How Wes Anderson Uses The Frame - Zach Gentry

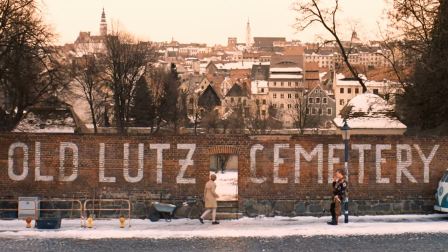Let me ask you a question. When you watch this scene, what do you see?
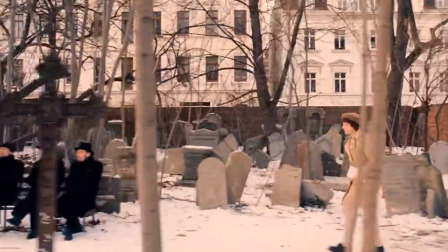Do you notice the face of the girl, the colors of the cemetery, maybe the clothing she's wearing or her position on and the way she moves through the frame?
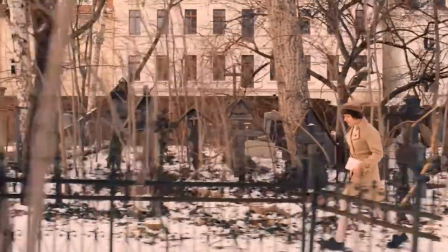These are all critical elements of film, don't get me wrong, but they're superficial ones nonetheless.
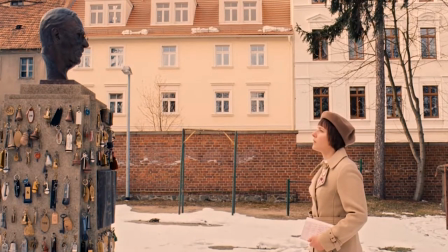The truth is, many modern-day directors have become complacent with their intentions.
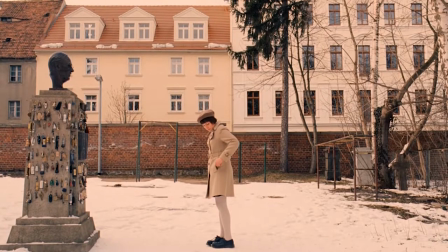They build only what can be seen on the surface level, what the audience can just observe and not be challenged by.
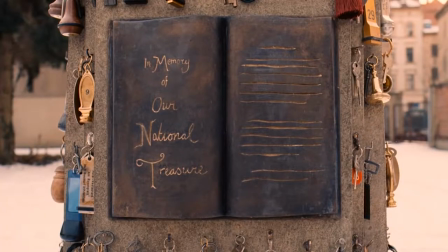I think Wes Anderson, for better or worse, has an explicit understanding of how to use his medium to avoid this pitfall.
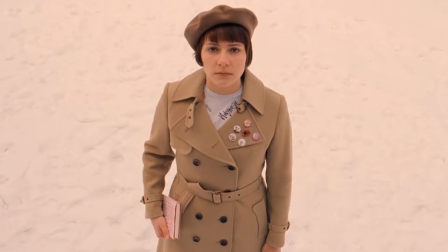Sure, this can be observed by his obsession with symmetry and vibrant colors, but to me at least, it's exhibited almost perfectly by every frame of the Grand Budapest Hotel.
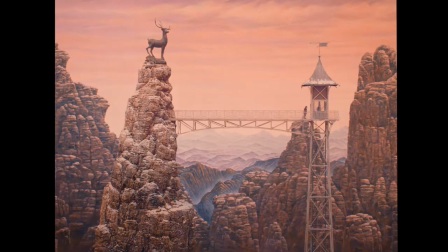Within the first five minutes of the film, Anderson makes it clear that this is not your average story. Instead, it's a story within a story within a story within a story.
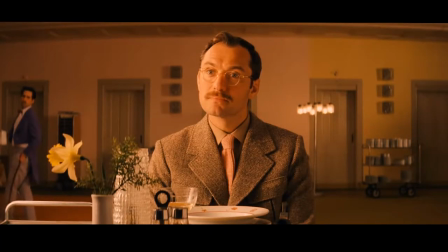A writer recounting his interpretation of an experience in a man's life that occurred long ago.
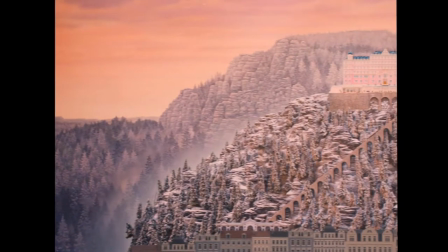Before the first character is even introduced, we can already infer that things are going to take on a somewhat dream-like quality.
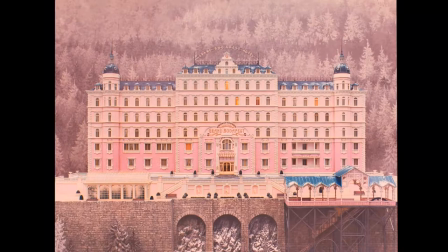They're going to be lucid and extaggerated, as they often are in stories. And the film does not disappoint.
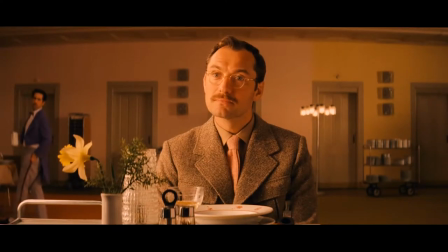Well, it begins, as it must, with our mutual friend's predecessor, the beloved original concierge of the Grand Budapest.
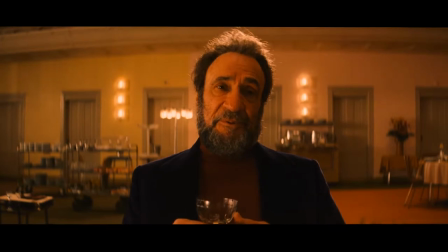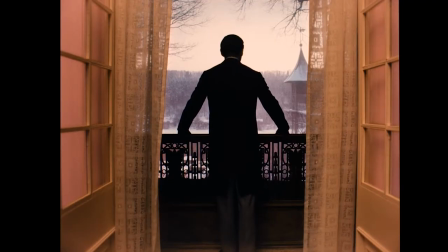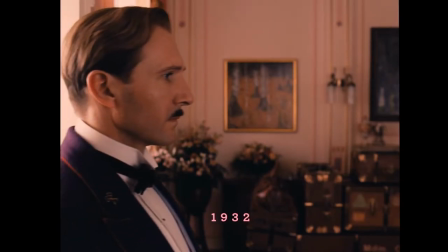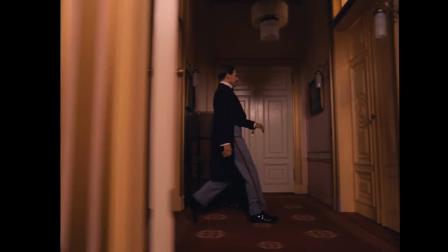There are two things I want to say about this scene. First, this tracking shot gives us a really good extended view of a room within the Grand Budapest Hotel.
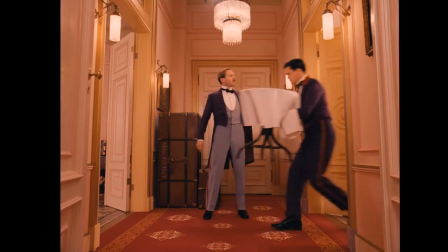It's exactly as we expected, ex-taggerated, embellished, and royal.
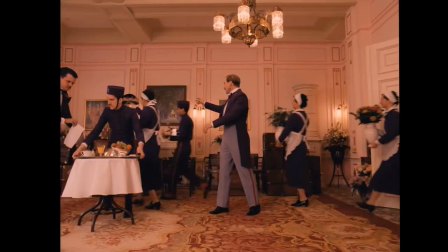This tonal shift from the modern-day hotel we saw only moments earlier further immerses the viewer within the dreamlike world of this non-existent Eastern European country.
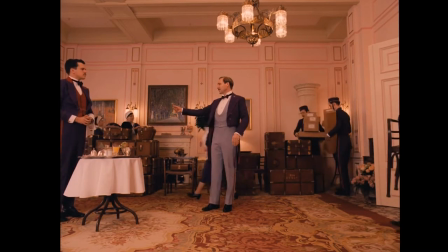Second, pay close attention to this shot.
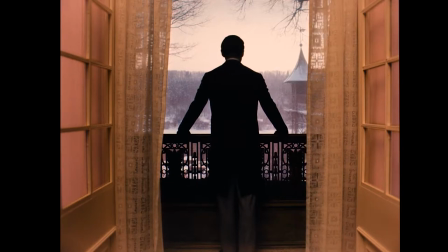Monsieur Gustave, the concierge of the Grand Budapest and the main character of the movie, dominates the center cemetery, a trope common with important characters in Anderson's films. It's an intimidating shot, and Anderson lingers on it, but it didn't need to be included.
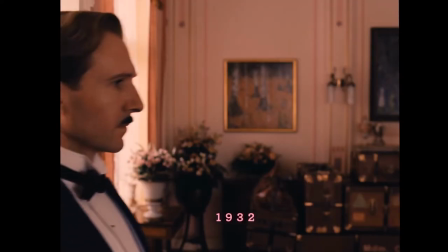The sequence could have just begun here, but this is so much more impactful,
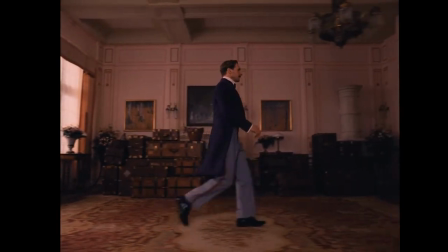and it sets up a visual cue that will continue to communicate the dynamic between Gustave and the Lobby Boy Zero.
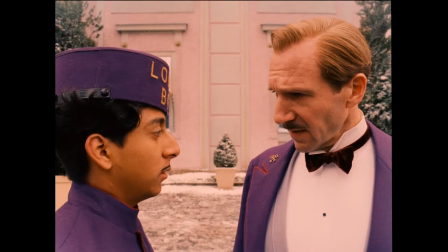More specifically, as the circumstances and the story beats of the film begin to form their friendship, the relationship to the frame will change at the same rate.
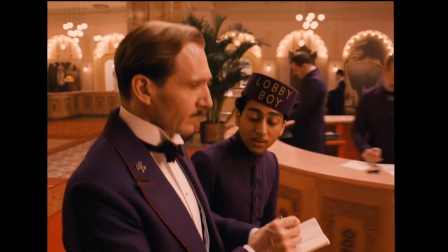In early parts of the movie, when Zero first gets his job as a lobby boy at the Grand Budapest, Gustav consistently dominates the frame.
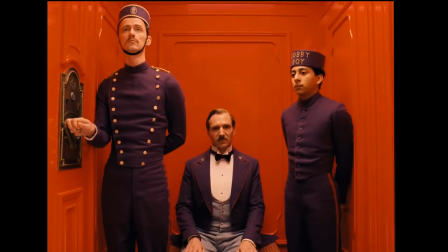He's always front and center, and the camera levels at his eyeline, establishing him as the most important feature of that scene. This is a technique that Anderson will continue to manipulate as Gustav and Zero's friendship begins.
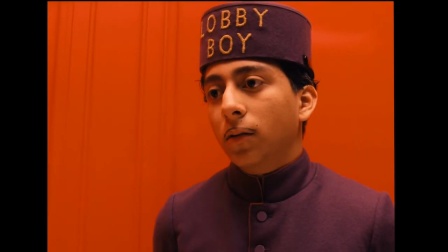He manipulates their positions within the frame to represent the mindset of Gustav.
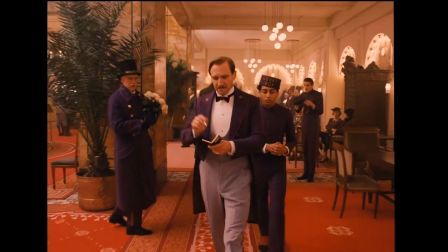In the beginning, Zero is just another insignificant passerby, someone in the background who can't provide Gustav with money or luxury and therefore is not worthy of his attention.
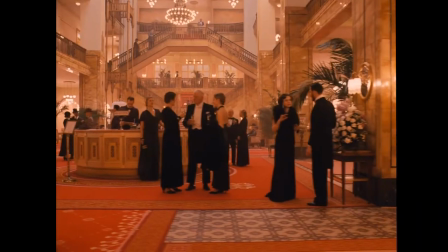Instead, Gustav pivots his focus on the rich and vain guests who have become so well acquainted with him.
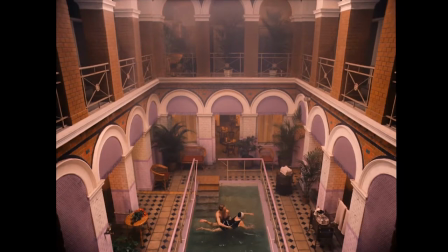In fact, it's hinted that Gustav doesn't really care about them either, they're just simply sources of wealth and luxury and he has no respect for their real sentimental wishes.
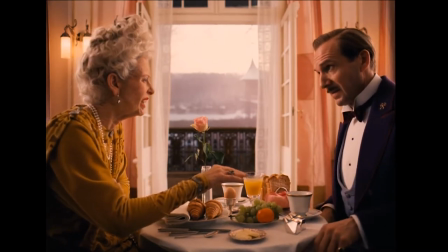Anderson spends these first minutes of the film very intentionally.
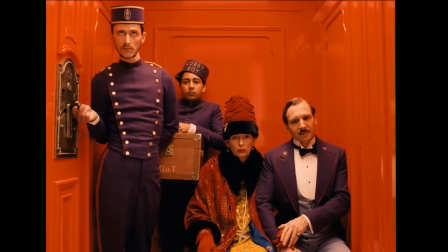He defines Gustav's lack of compassion and understanding with one brilliant motif, which just means a distinctive feature or trait.
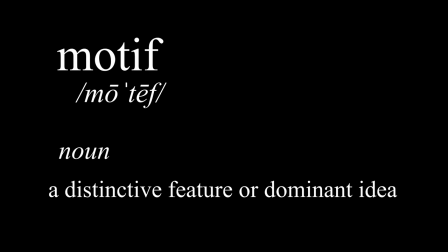In these early scenes, the motif is this.
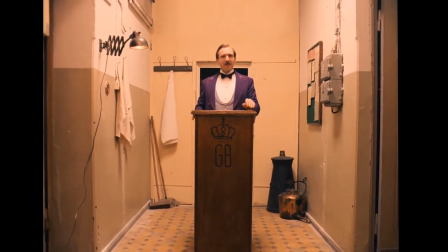Gustav is always above and in front of every other character on screen, as well as being significantly louder than every other character too.
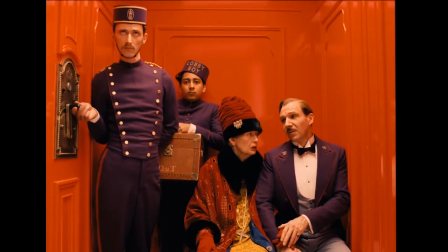This one exception being the rich and powerful guests that he panders to, presumably just to milk more money out of them. This motif, like many, is dynamic. It changes, and the first evidence of this change occurs presumably a couple months after Zero has begun working in the hotel.
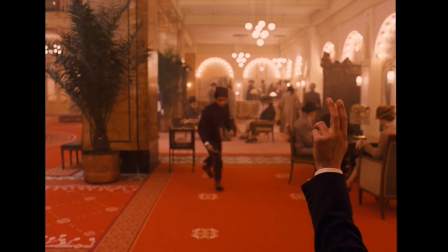By this point Zero and Gustav have become well acquainted, and even if Gustav does not regard Zero as much more than a lobby boy, he respects him for his hard work.
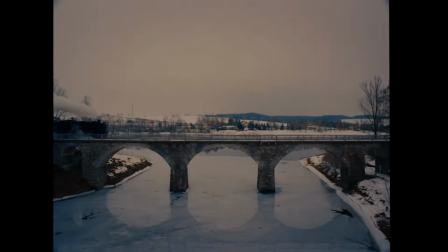The scene in question takes place on a train.
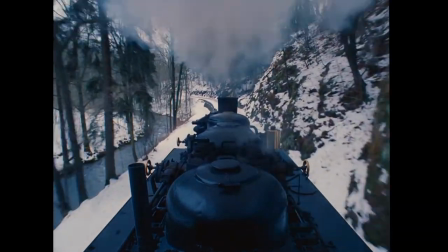Gustav and Zero are going to collect money for Gustav by one of the hotel's rich guests, and as the country is in a militarized state, the train is boarded by a squadron of soldiers,
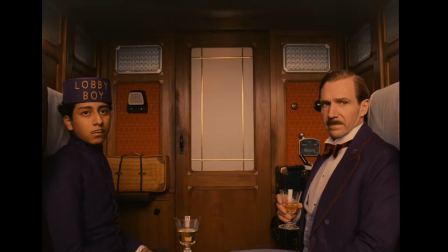who demand to see the pair's identification papers. Zero, being an immigrant, can only provide a work visa, which is apparently not satisfactory.
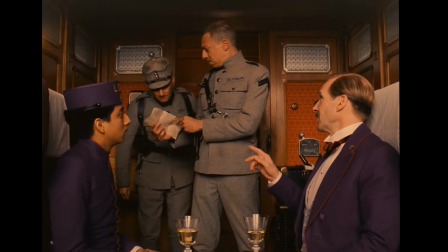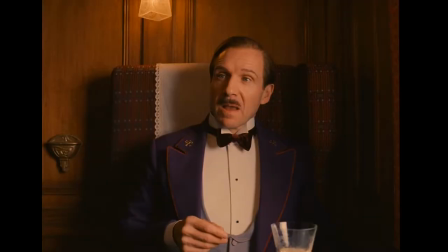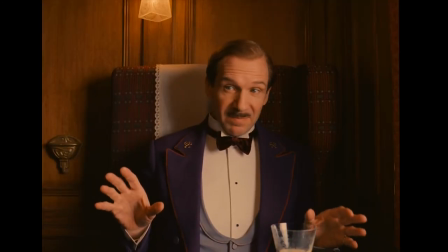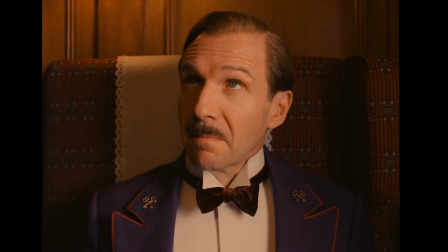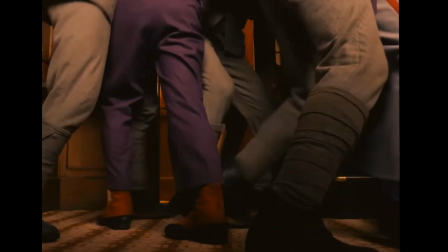At this moment, a pivotal shift in the dynamic between Gustav and Zero occurs,
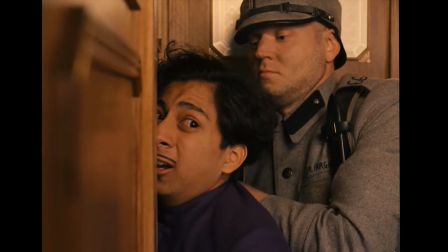wherein stress and pressure cause an emotional outburst from Gustav that causes a near-instant bond to form between the two.
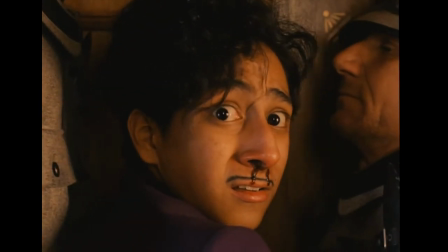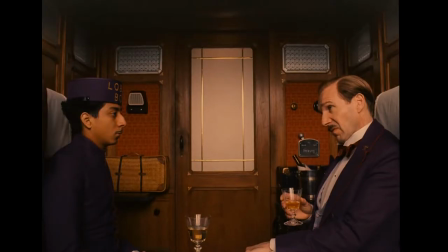Remember the motif I talked about earlier? Well, this scene is also the first scene where Gustav and Zero are shown equally in the frame.
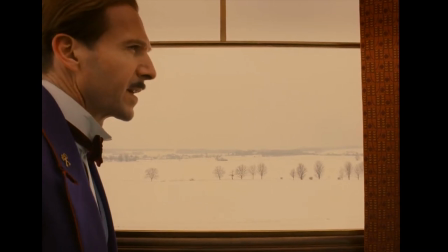In Gustav's mind, Zero is slowly becoming more and more important in his life, and the film reflects that visually.
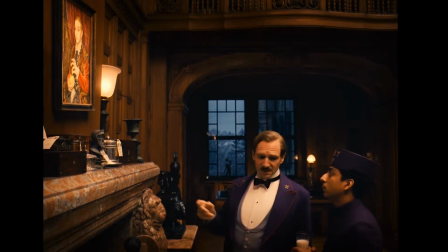This is only further encouraged a few scenes later, when Zero and Gustav steal Boy with Apple, a painting that rightfully belongs to Gustav, but has been effectively taken away by the main antagonist. This is the catalyst for the real action of the film, this is where the real adventure begins, and again,
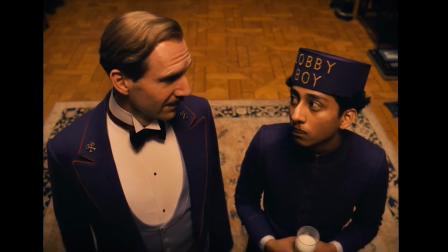Zero and Gustav are represented equally in the frame, only this time it's even more apparent. This visual connection to Gustav's character arc is brilliant, in my opinion.
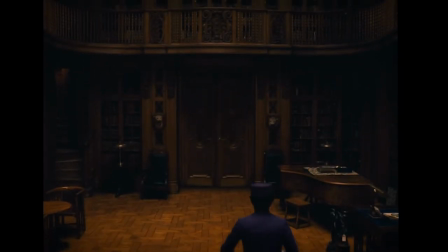It communicates so much with so little, playing on the subconscious to be noticed only partially by the audience.
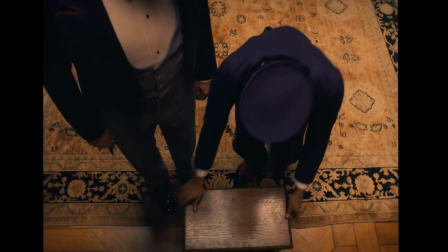But critics of Andersen's will point out this type of camera work as a failure, leveling it as pretentious and condescending.
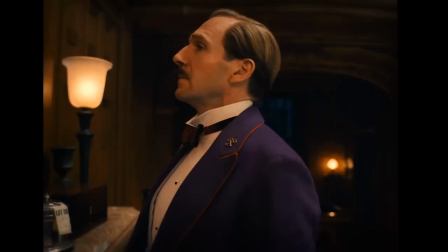I will admit, it does give away a lot of information and could be interpreted as labeling the viewer as unintelligent,
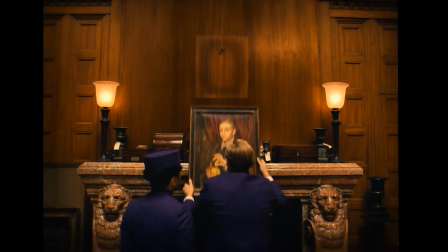incapable of really understanding Gustav and Zero's relationship without help from the director.
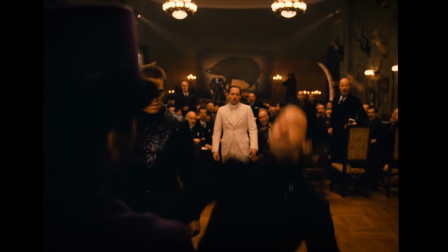To me, this is far from the truth, and it appears that Anderson is not only aware of, but makes fun of this criticism.
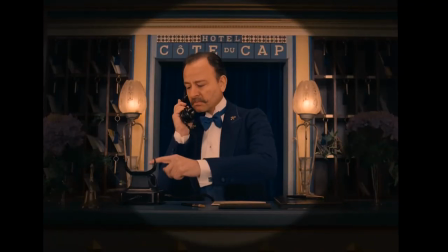He uses a Zoom vignette on multiple occasions to introduce drama through comedy. It's cheesy, but intentionally so.
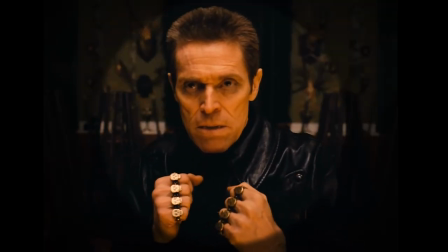He's making fun of his critics by doing exactly what they criticize him for. I bring this up because it's another really good example of motif.
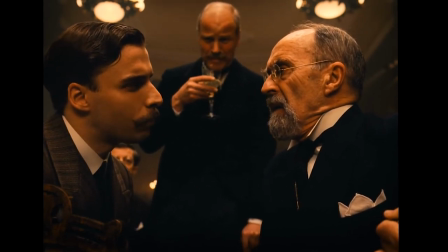Granted, it is considerably different than Gustav's motif and the way he occupies the frame,
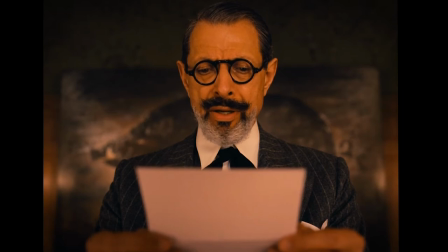but I still think it proves that Anderson has a really good understanding of how to use the frame and the medium of film to further communicate his ideas and the story beats of the movie.
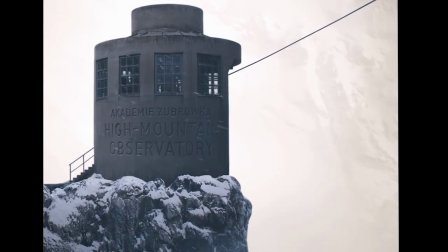As the film progresses, and so does Zero and Gustav's friendship, their equality within the frame becomes more and more apparent.
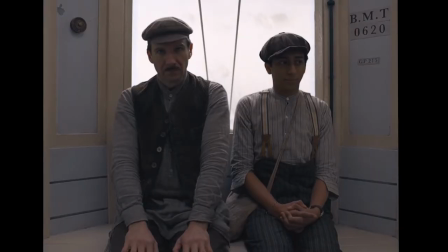Anderson goes so far as to consistently show them sitting down side by side. Now even their height difference is removed.
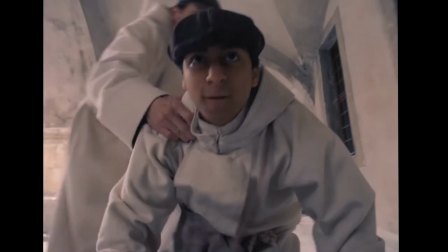In fact, for the last half of the film, Zero will even take a turn at the center of the frame,
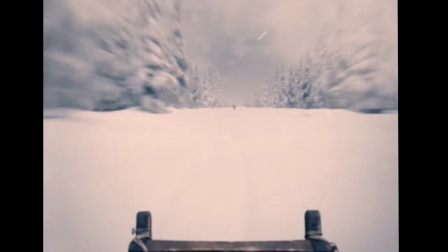signifying that he's become such an important part of Gustav's story that Gustav is actually okay with him being more important than he is.
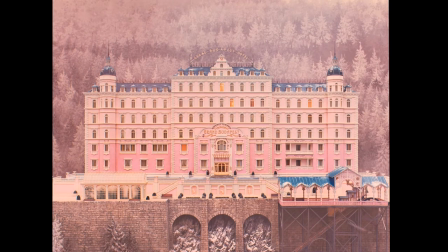The Grand Budapest Hotel is a poetic movie. Sure, the character arcs are relatively predictable, and the movie's story beats follow an easily understandable path,
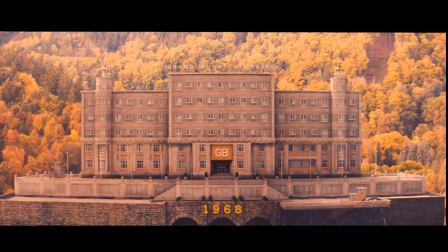but the motif and repetition of Anderson's directing makes the story immensely enjoyable despite that.
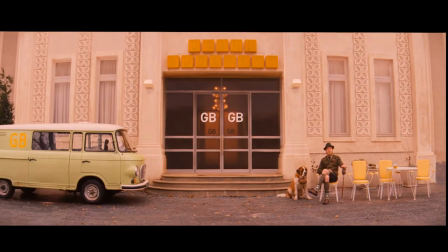It's a breath of fresh air, a complete reimagining of a typical coming-of-age story.
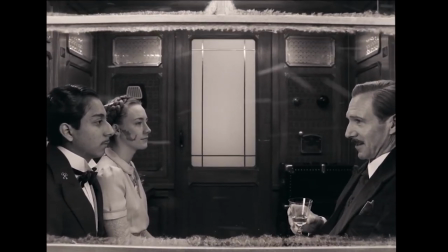In the final scene of the movie, Zero and Gustav are represented equally within the frame. Their friendship and equality in Gustav's mind is long-standing, so this equal presence is to be expected.
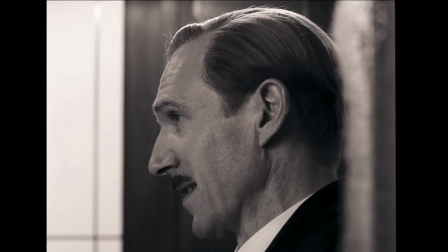But strangely, Agatha, Zero's fiancé, is also equal in the frame.
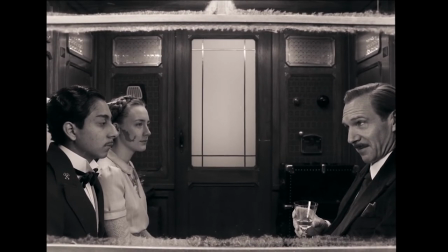Unlike Zero, Gustav has not spent a lot of time with, nor had his life saved by Agatha, and yet she's still relatively equal in his mind. She has significance to his and Zero's story, and he accepts that with open arms. This represents the final portion of Gustav's character arc.
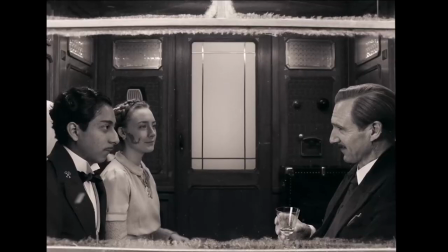He's learned to lean into friendship rather than to hide from it, and as a result, he's no longer so lonely.
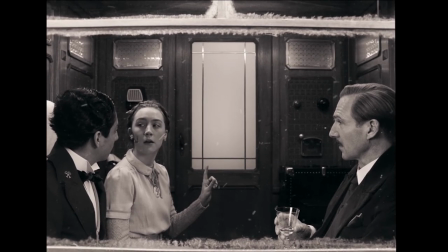Sure, Monsieur Gustave of the Grand Budapest Hotel is still vain and insecure, and he still craves riches and fame,
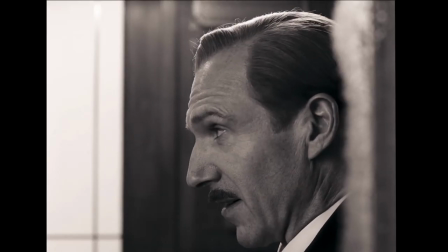but he's learned a lesson so incredibly valuable that the viewer is willing to look past that and be charmed by who he really is.
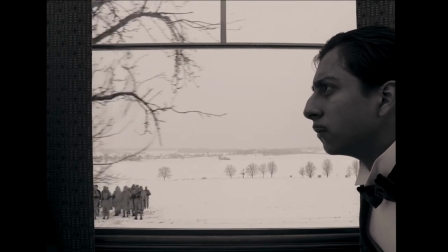It's a realization that lingers, asking to be made for each and every one of us, and it makes his death only a few moments later all the more melancholy, but in the same way acceptable.